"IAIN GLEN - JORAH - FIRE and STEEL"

You know, it was just, this, it was like, their boat was this big and mine was this big. It was such a great, humongous, mean-looking thing.
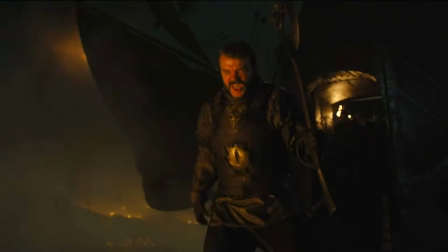[8:17]
So it just seemed like the personality match with Euron. It was so spot on, it was so right for that character.
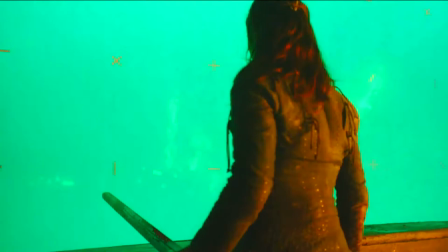[8:28]
The challenge beyond that is then to sell the idea that this was happening at sea and yet we're in a car park in Northern Ireland.
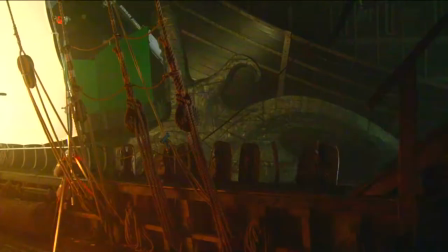[8:35]
But I needed to have water, and Sam's first ever was, well, we'll just blast a load of water against the sides and it will splash up. And it blew me away, I loved it.
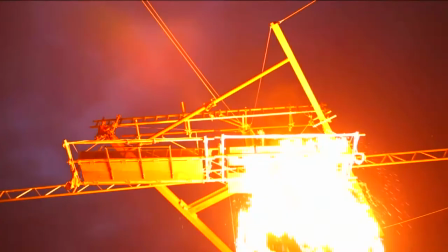[8:44]
Then we're gonna have fire here and fire here and up on the sails and fire everywhere because Sam is obviously a pyromaniac.
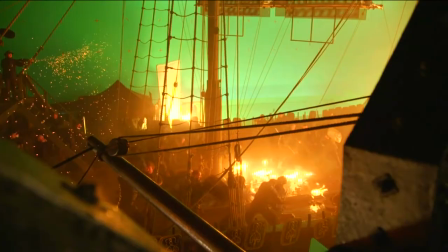[8:51]
So there's a lot of elements in there. The whole thing was a dance. I wanted it to feel like the violence of a riot or football terraces when there's a flash of violence and it just kicks off.
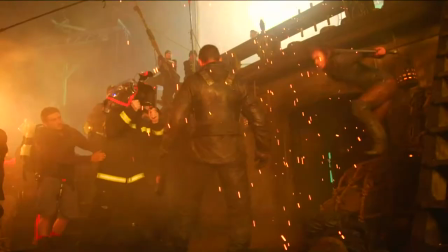[9:02]
Nothing should look choreographed, and that's what we were trying to do with the sea battle. Euron's just a brute.
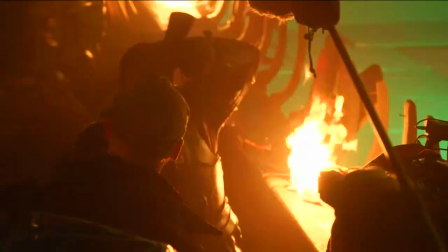[9:08]
The actor Pilu, who plays him, just relishes in the fighting. It's a fun thing for him to annihilate people.
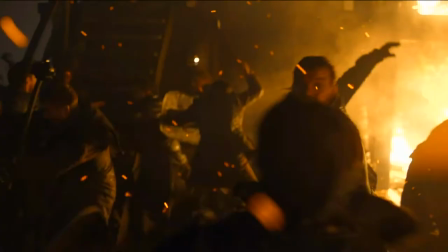[9:14]
I have an axe, right? Of course he has an axe. He doesn't fight with a sword. He has an axe. So the first hit I have, and blood just came like... And you... I was like, yeah, this is awesome.
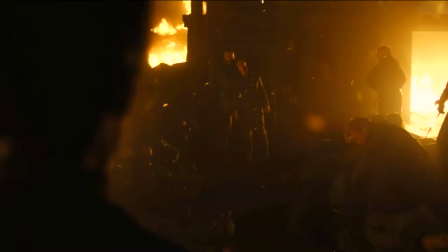[9:28]
The key moment, I suppose, for me at least, is trying to achieve a sense of
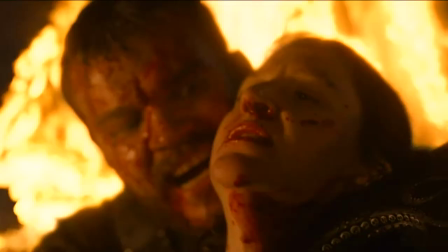[9:34]
loss and betrayal in that final moment when Yara realizes that her brother
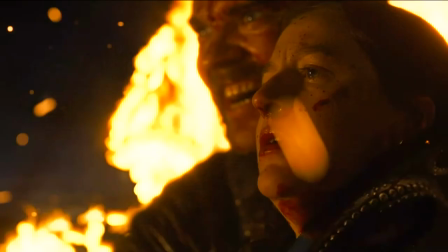[9:39]
is broken and will not come and help her when Euron has the knife to her throat. I think initially she feels like Theon's back, it's okay, he'll do something, he'll do the right thing.
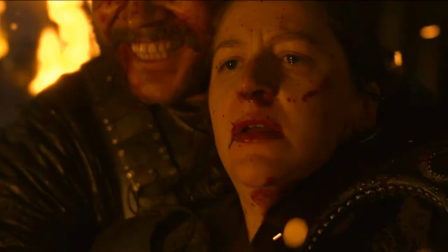[9:49]
And then the change that happens in his eyes, she realizes that he's not going to stay.
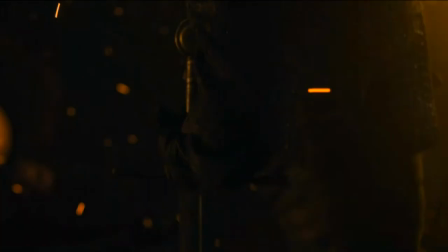[9:55]
I think she's heartbroken at that point, that he's done that when they've gone through so much together and she's made so many attempts to save him.
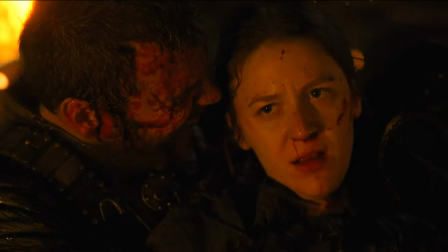[10:04]
The laugh Euron gives as he's got his niece and she's crying, it just, to me, that's the character's encapsulation. That's why this is somebody you should be worried about.
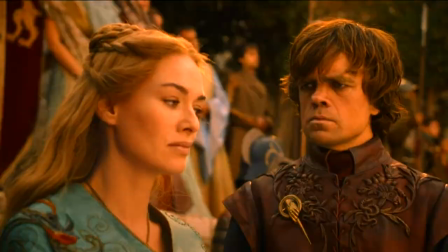[10:17]
As ruthless as Cersei has been to Tyrion, and as much horrible history as they have with each other,
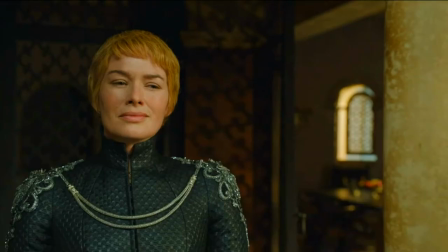[10:23]
the Cersei that Tyrion left in season 4 is a very different Cersei as well.
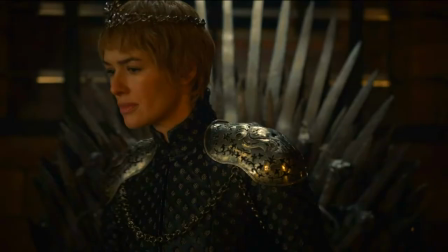[10:28]
She's the Cersei that blew up the Sept and took the Iron Throne. And I think she's underestimated by these invaders.
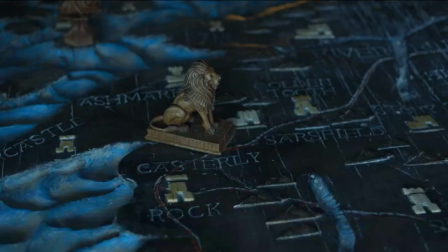[10:35]
He definitely underestimates Cersei, his sister,
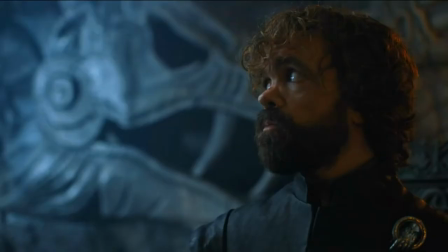[10:39]
and I feel he's guilty of being maybe over too confident because his strategy fails with Casterly Rock.
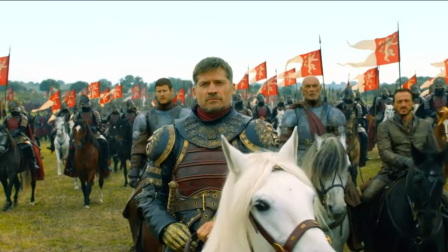[10:46]
Jaime has had a long history of failure on the show. This is someone who was supposed to have a very bright military career and future,
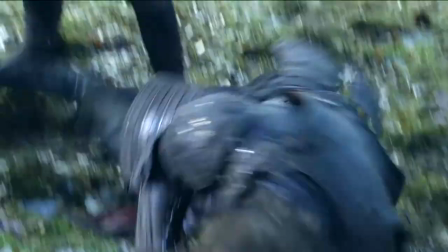[10:55]
but he spends most of his time in those initial seasons as a prisoner of war because of his initial failure in season 1, where he's outsmarted by Robb Stark. Jaime learns from that mistake that he made,
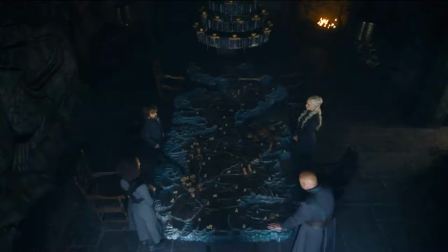[11:07]
and he anticipates that Tyrion is going to strike not against King's Landing, but against Casterly Rock. The Siege of Casterly Rock is so much about what doesn't happen, how it goes contrary to expectations. So in order for us to understand that it doesn't play out the way Tyrion expects it to, you really need to hear Tyrion's expectations.
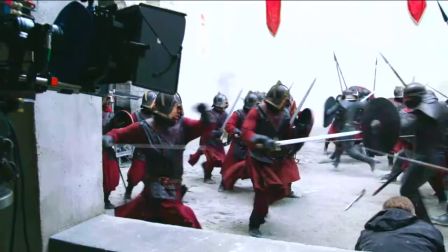[11:29]
So he's kind of narrating us through it.
The gates of Casterly Rock are impregnable.
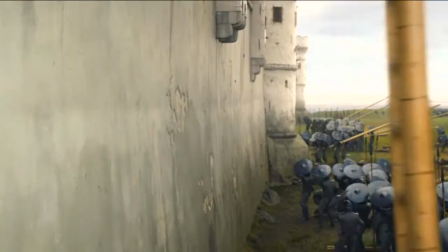[11:34] The fight up the walls will be hard. We will be at a disadvantage.
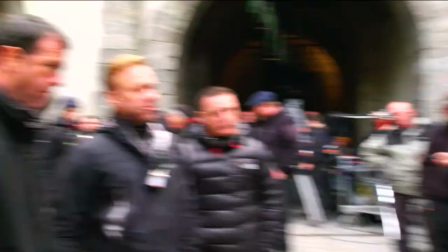[11:42]
Casterly Rock was a location that we tried to find in many different places.
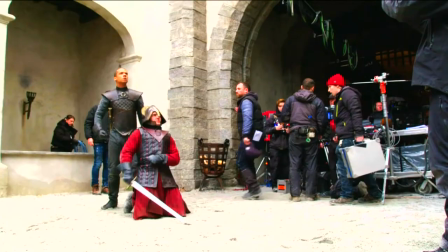[11:47]
When we were in Spain, we were looking for it the whole time, just like we were looking for Highgarden. And then what we ended up with was right under our noses, and that was our River Run set that we used last year. One of the advantages we had was that also because Mark did shoot it last year, he knew what to do to make it look different. Even though we only see it once this season, it still obviously has to be a living, breathing entity.
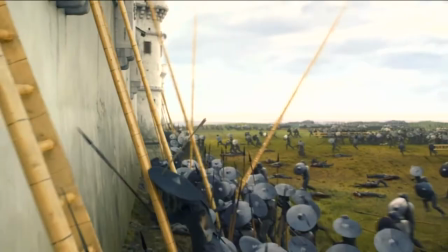[12:12]
So with only 40 foot of battlement to actually put live actors on and ladders up against,
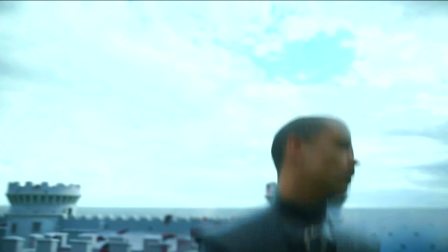[12:18]
that was a huge challenge for the visual effects department.
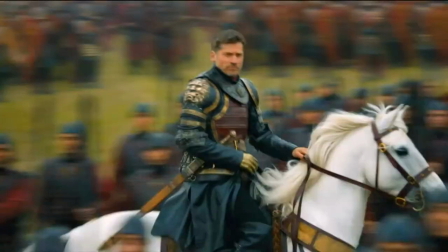[12:25] Where are the rest of the Lannisters?
Jaime makes the strategic decision to give up Casterly Rock, you know, to use it as a decoy,
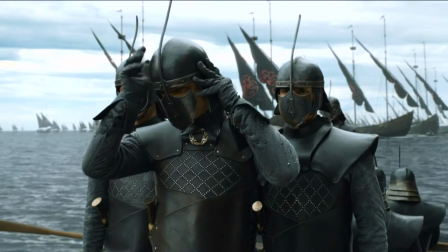[12:33]
to lure the Unsullied over there to take it and to get them on the exact wrong side of the continent.
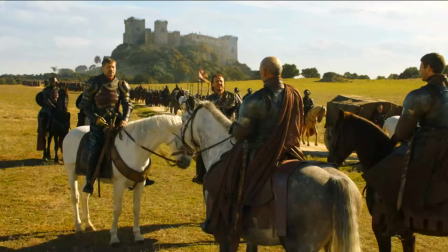[12:39]
And meanwhile, he goes after Highgarden, which is much more valuable because Highgarden's the Tyrell stronghold, which commands all the most fertile regions of Westeros.
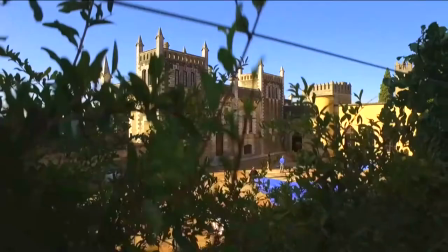[12:47]
When we're in Highgarden, that's a lovely location that they found in Almodóvar, Spain.
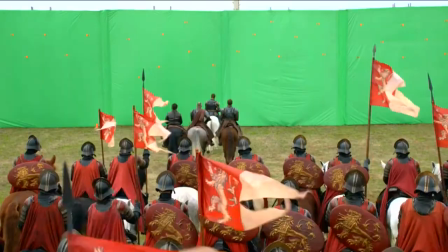[12:53]
It's a great old castle. There are shots where we see it where Jaime's approaching it.
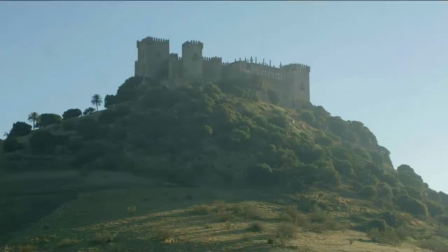[12:59]
Those were shot completely differently, and we shot a plate of the castle and put it into that scene.
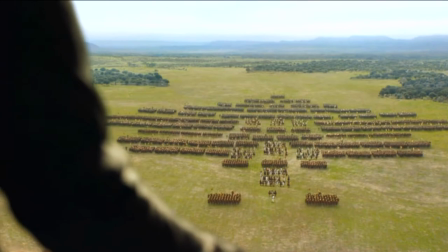[13:05]
And then Olena's look out of her window to see Jaime's forces arrive.
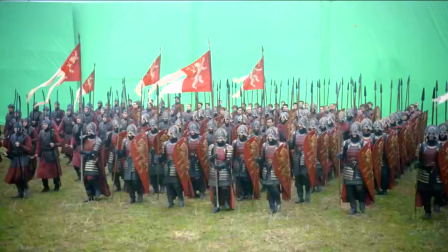[13:10]
Olena was shot on a stage, and of course, Jaime's forces were all shot here in Spain.
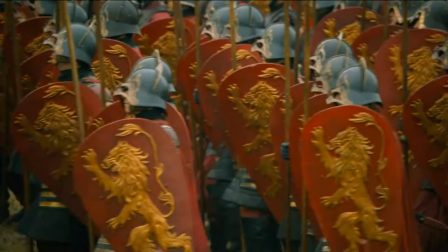[13:15]
So it is sort of combining a couple different things from a couple different locations. The taking of Highgarden was structured like that specifically for a visual and tonal variety.
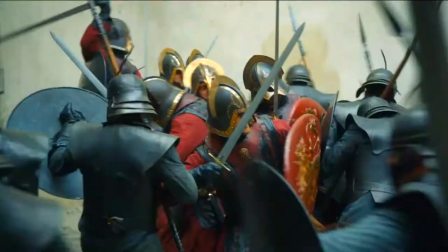[13:26]
Having already seen the taking of Casterly Rock, the writers and I felt that if we were to then repeat another, you know, battle sequence, then we'd basically be repeating the similar beats.
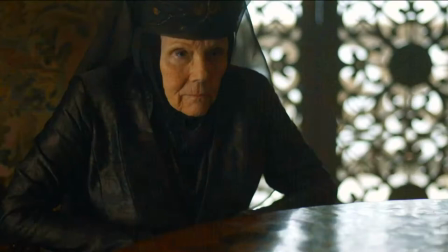[13:37]
The important emotional beat here was to get Jaime and Diana's character, Lady Olenna, into the same room.
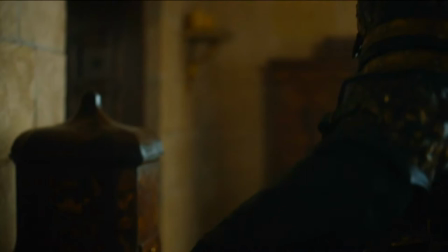[13:44]
That was what the real battle was.
Your brother and his new queen thought you would be defending Casterly Rock. The truth is, Casterly Rock isn't worth much anymore.
It was a ruthless, smart choice by him, which Tyrion later praises.
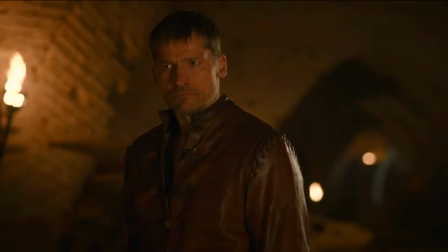[13:58] Abandoned the family home, completely unsentimental. Father would have been proud.
It's nice when Tyrion isn't always right. It's great when these characters make errors, make mistakes, proves them more human.
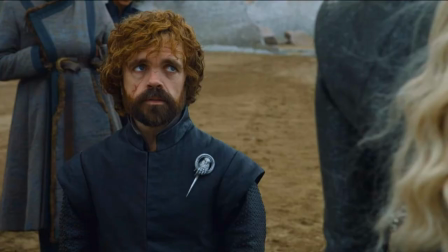[14:11] Enough with the clever plans. I have 3 large dragons. I'm going to fly them to the Red Keep.
When everybody else's plan goes to pot, the only thing to come out is like, I'm going to do this my way. And the way that I do it is to be a dragon. She wants a victory. She's tired of holding back while Cersei stabs her in the back repeatedly over and over and over again.
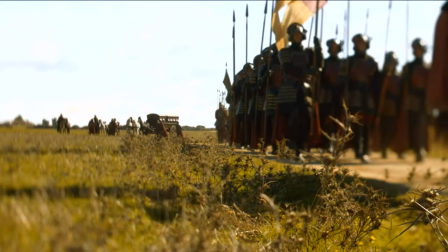[14:35]
And she sees an opportunity to take out a large part of Cersei's army without burning down castles, without incinerating villages. And she wins a great victory and destroys much of the Lannister army. I think one of the pitfalls of this genre is that they're action sequences, which are simply there to be action sequences.
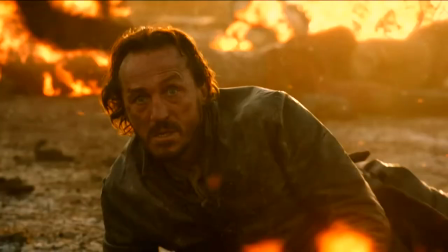[14:54]
This is a character-driven show. Every single scene must be about one of the characters, and we can't stop applying that rule when we get to the action sequences. When you have a big battle sequence,
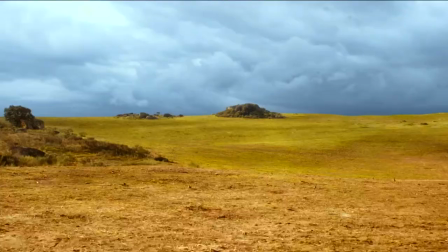[15:05]
especially one where you have multiple points of view, you have to figure out how you balance those and whose eyes do you want to primarily tell the story through. I chose to focus on Jamie, that it was about being on the other side of a dragon attack.
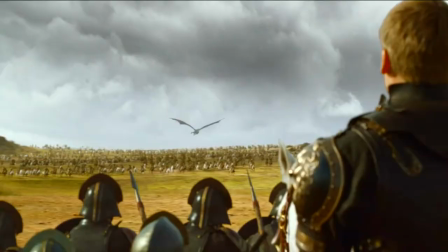[15:19]
You have Daenerys Targaryen unleashed for the first time in Westeros, and it's about Jaime Lannister trying to hold together his troops in the middle of watching the world change forever.
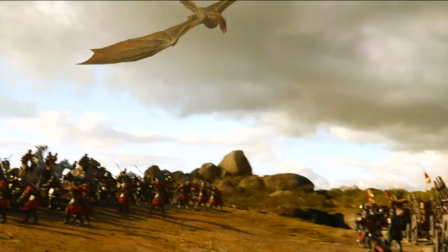[15:31] Dracarys!
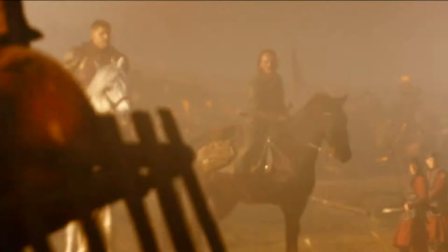[15:35]
The loot train is certainly bigger than anything we've done up to this season. There's a lot of different beats to the attack.
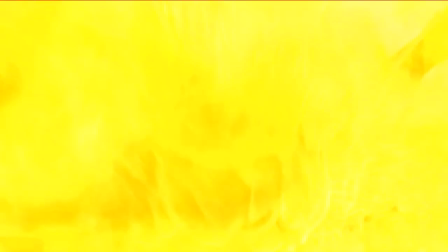[15:43]
There's Drogon setting lots of things and people on fire.
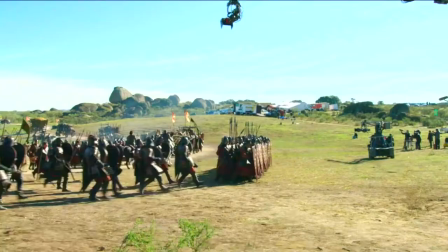[15:48]
There's the sheer scale of how many Dothraki and how many Lannisters there's supposed to be in this scene.
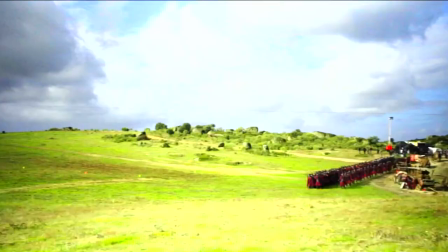[15:54]
We have 200 extras, we have 60 or 80 horse people, and it needs to look like a cast of tens of thousands.
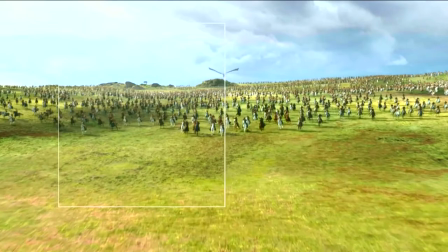[16:03]
We had to alter the environment a little bit just to fit, you know, the 100,000 Dothraki on horses that needed to attack these guys. As each season comes along, the dragons and the CGI gets more impressive.